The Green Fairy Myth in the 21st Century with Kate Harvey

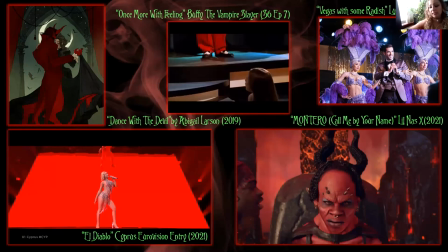And of course, can I really talk about devil dancing in The Year of Our Lord 2021 without referencing the explosive unashamedly queer Montero video by Lil Nas X.
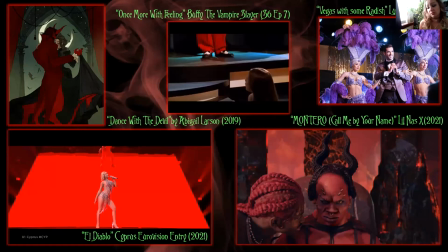so here the devil is the one being seduced by a thigh high booted little index performing a lap dance and this is after he is slid down into hell literally on a pole and so both of these are stereotypically feminine
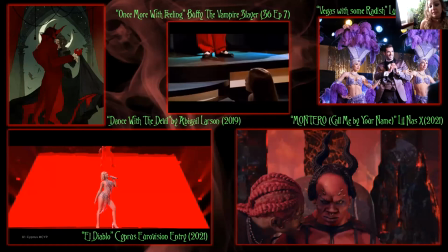dance styles and but the role reversal is executed superbly here and but note the red-haired weave of the seducer as well and the control he has of the situation Satan is also clearly a black male which again reclaims black bodies both from the stereotypical racial depictions
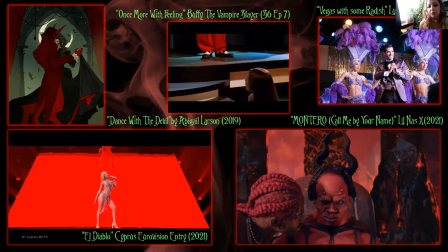of the black devil but also that Lucifer himself who is usually depicted in white masculinity when it comes to when he's not in his devilish form another instance of dancing with the reclaimed black devil is in Buffy the Vampire Slayer's musical
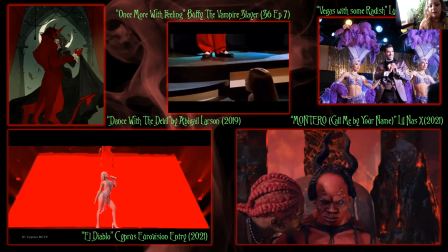episode Once More with Feeling and feel free to click along to this song So although this is actually a demon named Sweet and not directly Lucifer himself,
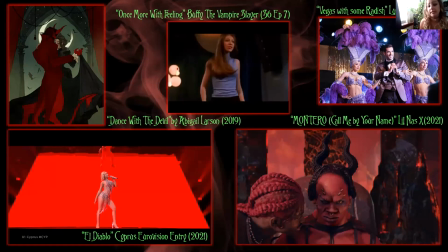which is probably owing to the atheist leanings of the disgraced creator, the coding is undeniably the devil. His skin is leathery red, he has an exaggerated goatee styled chin, and he enters the scene suavely in a full red silk suit and tie that he magically transforms to blue.
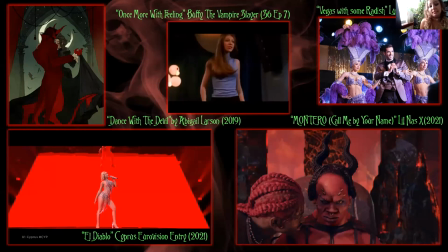um despite this the devil is also decidedly black played by dancer and actor hinton battle the tap dance choreography gives a nod to the nicholas brothers and the song composition itself is bluesy when dawn played by michelle traftenberg
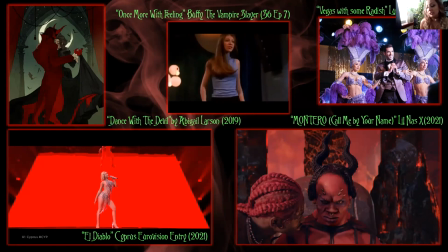who herself has been trained in ballet is supernaturally commanded to dance with him it matches the lyrics of hidden desires and secrets that only the devil would know about but dancing with the devil is not always about unfiltered seduction however it
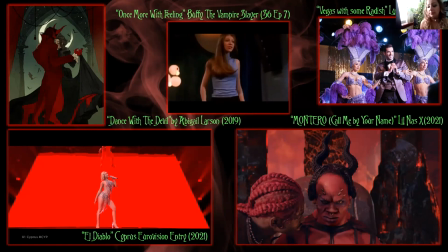also have has elements of fun and romance for example in the episode of Lucifer when the titular character played by Tom Ellis goes to Vegas with forensic scientist Ella Lopez who's depicted also here played by Amy Garcia they play with the imagery of classic Vegas dances as part of their undercover
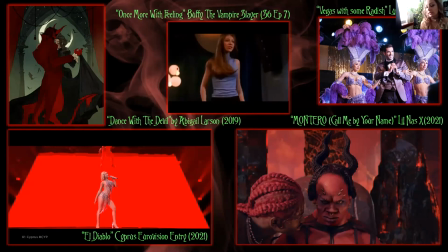complete with feathers and sequins yet the devil himself is closed in a purple satin suit jacket enjoying the showmanship more than the seduction. And this gorgeous piece on the left by Abigail Larson entitled Dancing with the Devil speaks volumes of romance and intimacy.
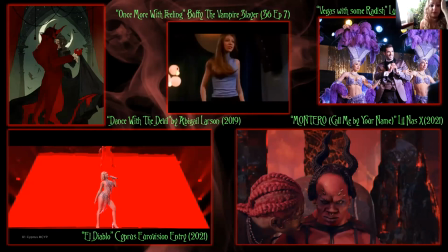And if you aren't familiar with Abigail's work please do check her out and her stuff is fantastic so much gothic content as well as you can see from this example here.
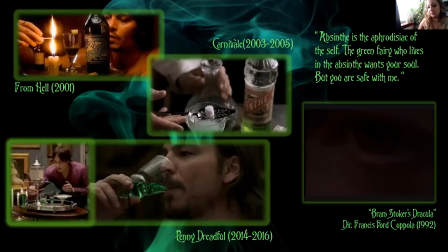So skipping forward to the 21st century and absent is still used as a signifier to bohemian pleasure as well as the ideas of clairvoyancy and the supernatural. In 2001's film adaptation of Alan Moore's graphic novel From Hell, Inspector Abilene, played by Johnny Depp,
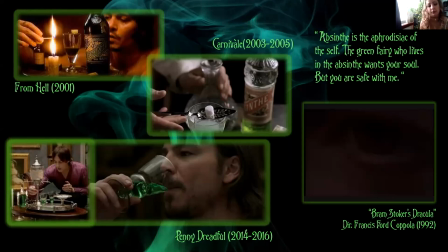uses opium and drinks absent as he tries to enhance his clairvoyancy to decipher clues to catch Jack the Ripper. Here he uses what is known as the Czech style which is lighting the sugar cube on fire before depositing it into the drink.
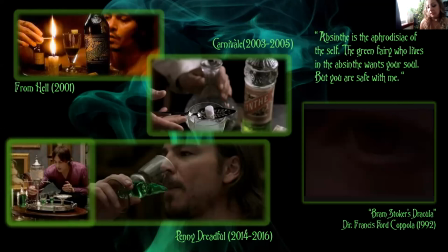The film relies on the stereotypes of absence to further emphasize Aberline's difference as a detective as a clairvoyant by channeling the hallucinogens in order to catch a vicious killer. As a prop, the absent bottle, the glass and spoon all work to position a timeline in Victorian in England.
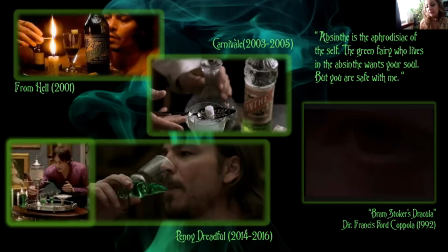In the HBO series Carnival, Absinthe is drunk by the blind French seer, Professor Ernst Lotz, as a way to imply his visions are somehow linked to the hallucinogenery agents of Absinthe.